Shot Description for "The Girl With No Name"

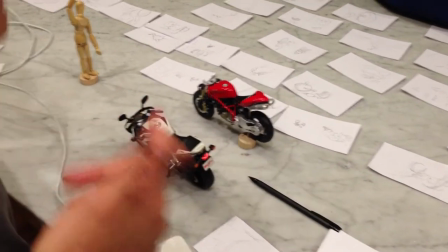0:00 What we're looking at here is
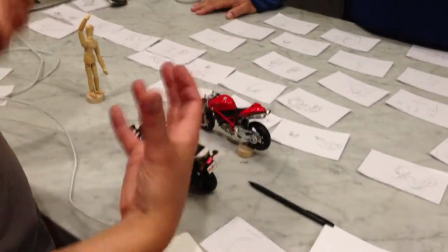0:04 essentially we're going to try to piece together two shots to pull off
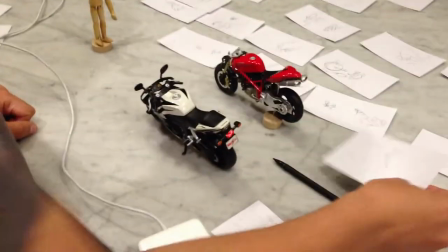0:09 the idea that we have our Master of Ceremonies here
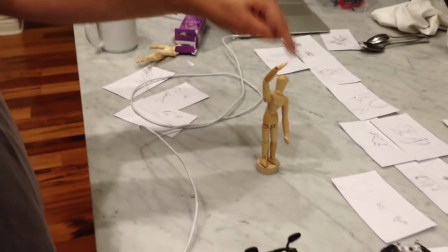0:13 represented by this little mannequin here.
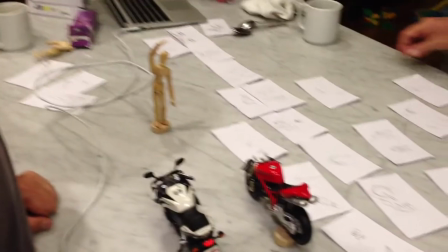0:20 and the idea is that from these
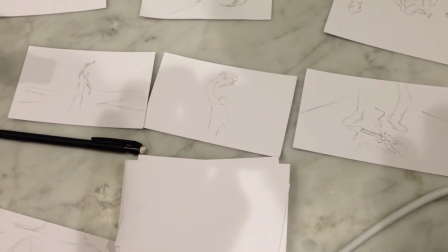0:24 frames is that he's going to be, he's holding a flare and he's going to be dropping it down and that's going to set off the race, begin the race,
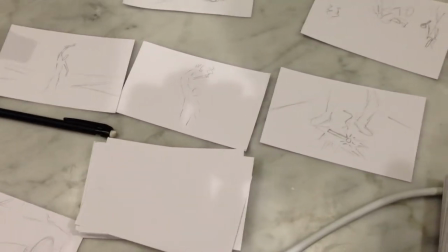0:31 the signal to start the race and this is all at night and the flare is going to be kicking off all this great light.
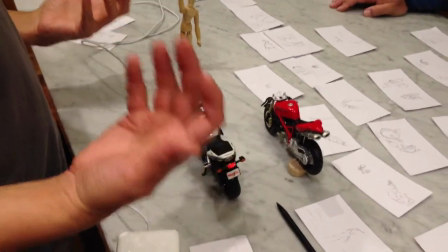0:38 So basically we saw it as, I wanted to at least cover it with two different shots.
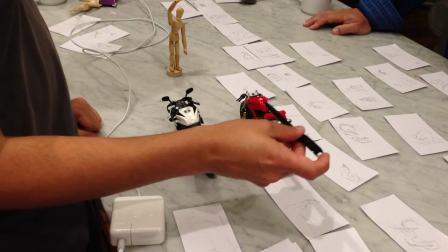0:43 One being, we're going to do a shot that's going to be on a long lens, you know, 200 plus millimeters,
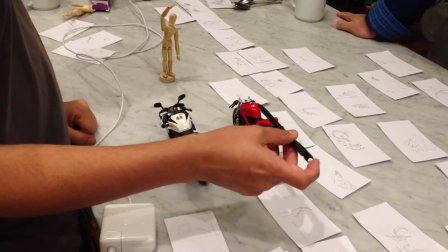0:52 I don't know, it's going to depend on the shot we get,
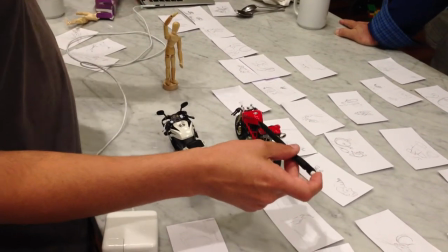0:55 but long lens focused right at him and right at the flare especially,
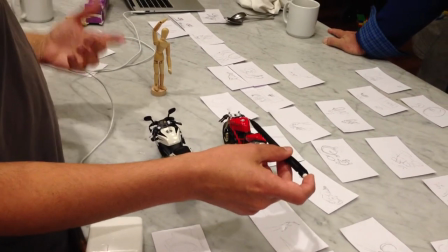1:02 and we're going to shoot this at a high frame rate, so above 24 up into 48 or beyond frames per second.
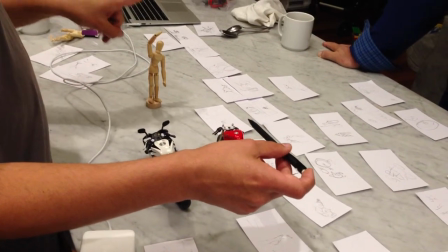1:11 And what we'll do is we'll roll on the action of the flare falling.
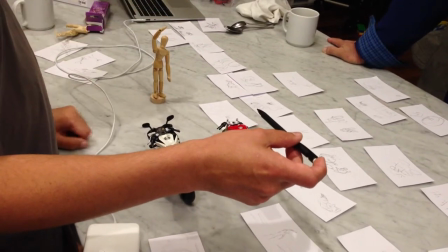1:17 And so it will be, you know,
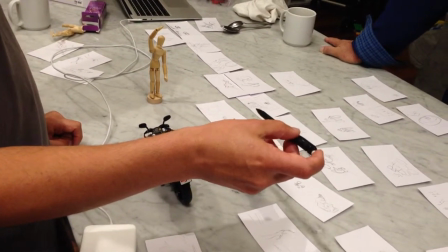1:19 and the camera's going to be mounted on probably a jib or crane of some sort where we're going to be bringing it down,
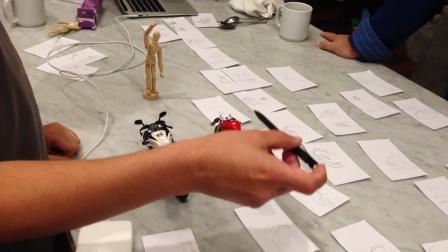1:26 or if we can get a pedestal that will move fluidly enough, but probably a crane, where the camera will come down and follow the action of the flare.
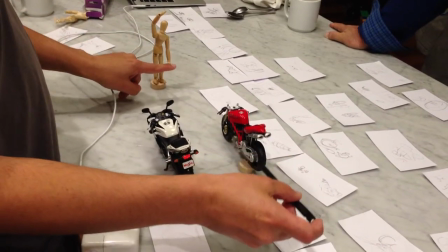1:34 If my finger is the flare, the camera's going to come down and follow it to the ground.
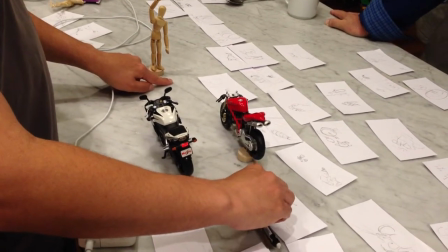1:40 shot and that's going to be shot at high speed and then we're also going to do a high speed shot which where the camera is going to be mounted here on the
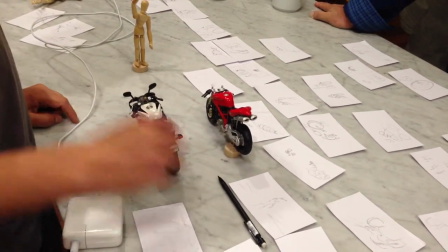1:47 ground and then we're going to see the same action but now we're going to be shooting with a wide lens so
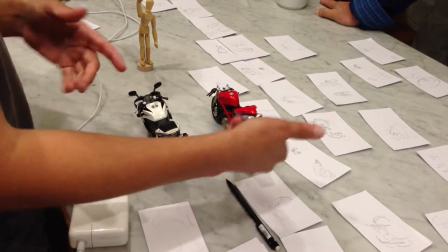1:53 we're going to be able to see the back or the sides the back and sides of these bikes because
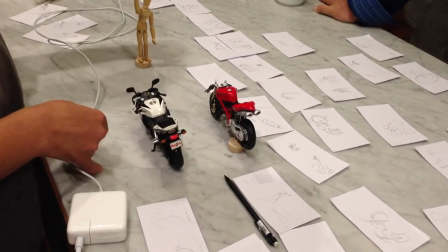1:58 that's how close in the lens is going to be and then we'll also be able to see our master ceremonies with the with the flare
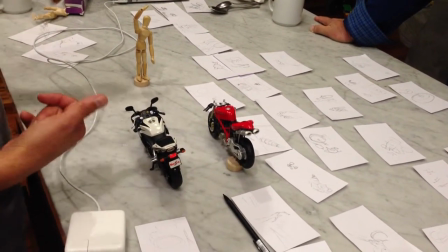2:04 again we'll shoot this at a high speed frame rate and he's going to drop the flare
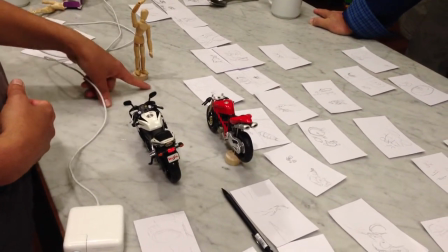2:09 he's going to drop the flare and the second it hits the ground that's when the motorcycles
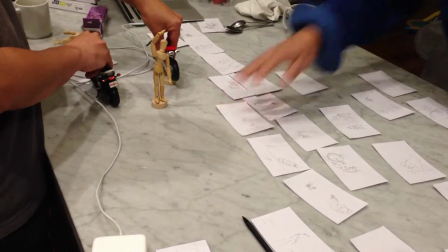2:14 will take off and race past our master ceremonies and continue on and meanwhile the camera is still rolling as they
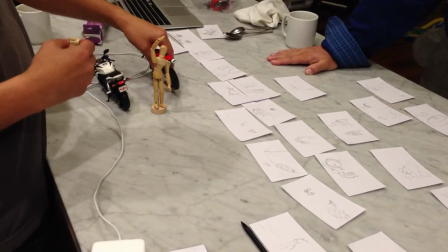2:23 disappear off into the distance and what we might do to cover ourselves is not light past
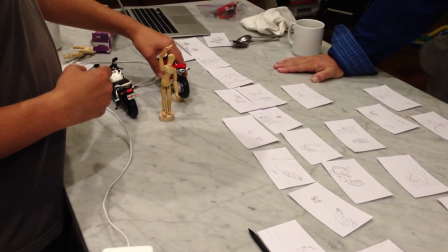2:29 a certain point and that way they can almost disappear into blackness and then we can pick them up in another shot.
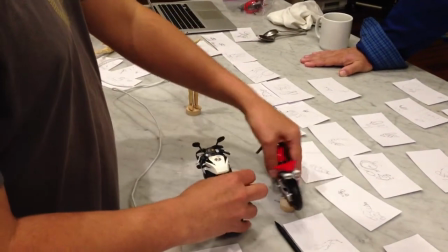2:36 The basic idea is that and then
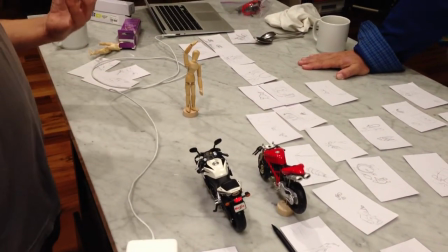2:42 anything we come up with either lighting wise or I'm thinking you know put in some smoke.
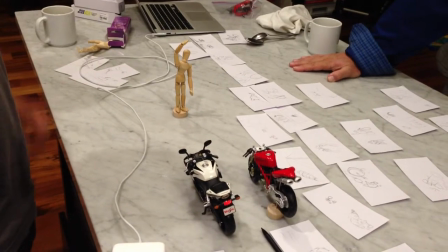2:48 I think that always makes things interesting for lighting and for depth and a good sense of what's going on and whatever weird.
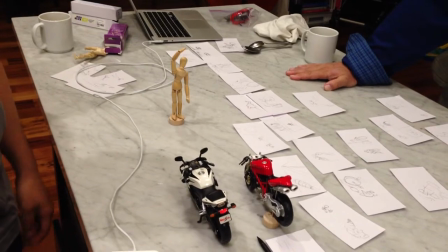2:55 I don't know what the lighting is going to be like but that's the basic shot.